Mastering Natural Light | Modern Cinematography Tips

There are a multitude of apps out there like SunTracker, or you can even use the 3D image Google Maps or whatever just to see where the sun is going to be. Now with timing, a lot of people are going to say golden hour is the way to go. just only shoot at sunrise and sunset.
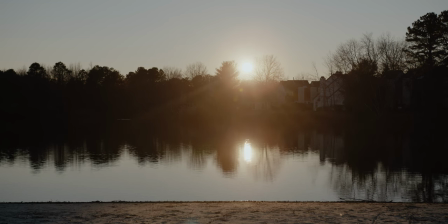That is so friggin unrealistic, especially if you're doing indoor interiors. Now, if you're doing stuff that you think you can knock it out within a very short and concise amount of time,
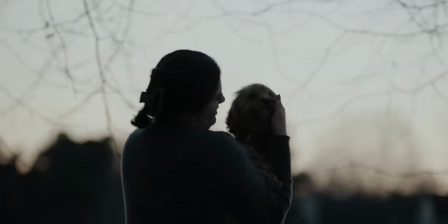yes, plan to do that at something like golden hour or blue hour or sunrise so that you guarantee a very zesty looking image. And within that timing also becomes flexibility. Yeah, natural light can be a vicious bitch that's trying to ruin or help your film at all times, but if let's say I have a shot that takes place on a sidewalk and I'm under harsh light,
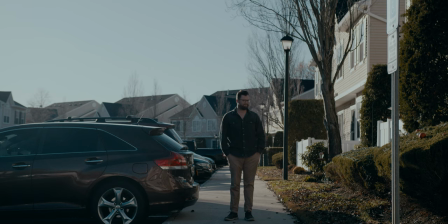maybe you as the DP should walk up to your director and say, hey, does this need to be right here?
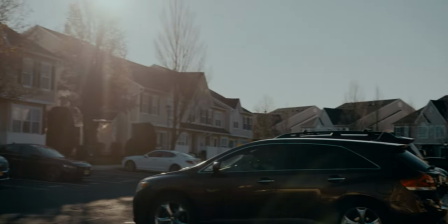Because there's a spot across the street that looks a lot better. And as long as it doesn't completely interfere with themes or whatever the project is standing for,
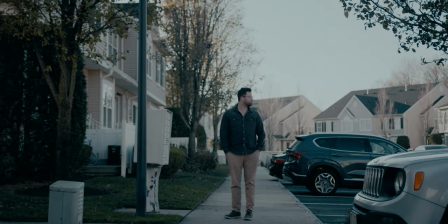it's not too hard to just pick up move a few paces and boom you got yourself a better shot because now I got these buildings that are kind of blocking the sun I got a nice diffused even image and we got a movie or even better with your timing you could take a page right out of daddy roger deacon's book and well
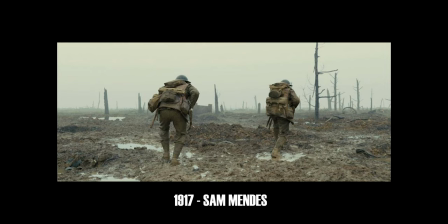base everything off a weather app in fact that's what they did for both the movie 1917 and my favorite movie of all time children of men they
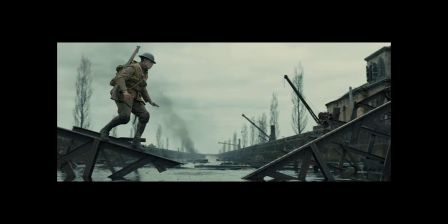based all their filming time around days that were going to be overcast, rainy.
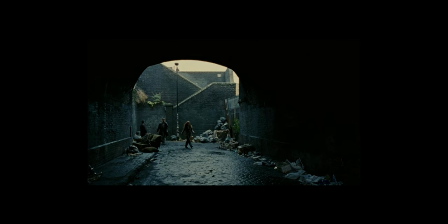Of course, there were some slight sacrifices because time is money, so you have to be realistic. But every opportunity they had to shoot outside in an overcast scenario, they took it. So if you need an outdoor shot and the whole day is going to be harsh sunlight and it's really beating down your characters and your look, look at your script. Maybe you got something you could take inside to go knock out real quick. Maybe wait for the sun to go down to be in a more controlled area and I'm not going to talk about modifiers in this video because that's not the point in this video and also depending on your sources where the natural light comes from you're going to get a variation of the same
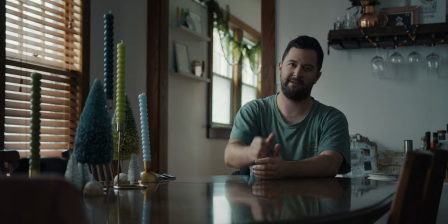look but it's going to really change your mood take a room that only has say two smaller windows you're going to get a more defined quote-unquote
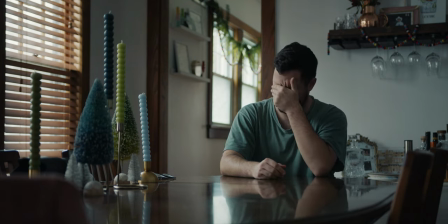edgier beauty look which is something right up my alley as you can see from these shots here or if you wanted to go the other route
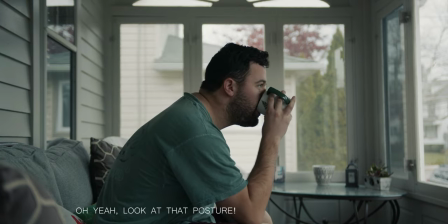you can go into a room that's well basically all windows and that is a no-fail way to get an excellent look that is a little
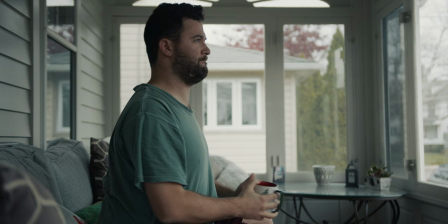more even it's not as moody but it still keeps a lot of organic contrast on the face and it also helped that the day was overcast when I got these shots so I now have two layers of diffusion from that giant light sorts in the sky. Another reason I love natural light is it flatters any camera system you put to it.
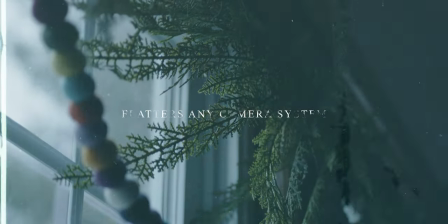Through my years of filmmaking, I have primarily used a Canon T5i, a Panasonic GH4, a Panasonic GH5, the Blackmagic Pocket Cinema 6K, which you're watching right now, and my big baby right now is the Ursa Mini Pro G2.
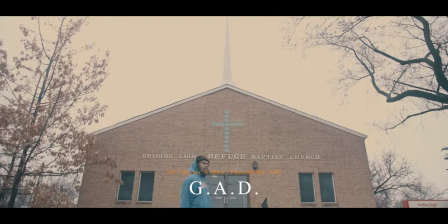And even though I'm going around and using something like the Ursa or even my more recent projects that have been shot on ARRI or RED.
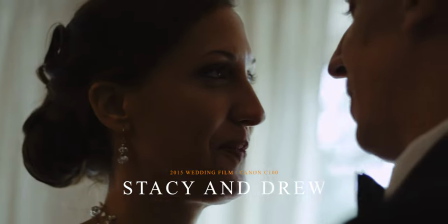I still look back at some of these old projects that I shot on, say, the GH4 or the GH5, or even really old cannons like the 7D Mark I. I use the same principles that I apply to my videos today, and damn it, man, they look kind of nice. I kind of miss them.
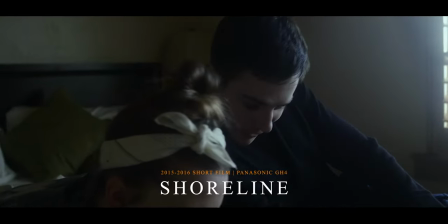Like, comparing my shots to a film I did all the way back in 2015 compared to a movie I did in 2021,
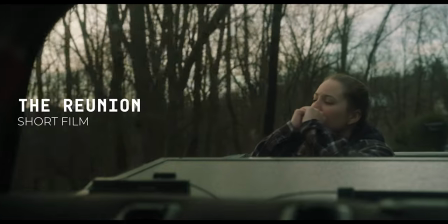I mean, yeah, you can see some differences and maybe you might see a difference in dynamic range, but damn, the look is still there. Now, when I put in more lit scenarios, it starts to become more difficult and yeah, one's got more longevity than the other.
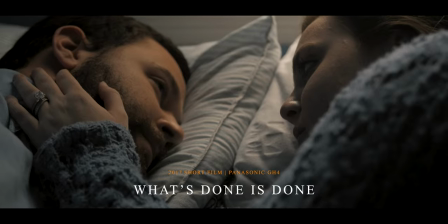But when you really master the look of natural light and the control that
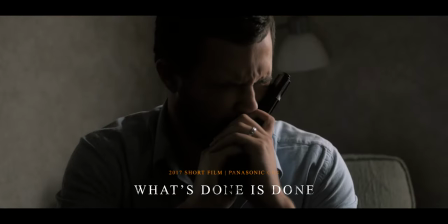you can get from actually knowing where light falls naturally in a room,
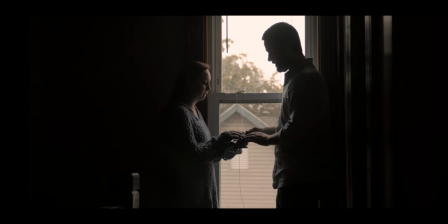any camera can look extremely cinematic. Look at the films I did on something like the GH5.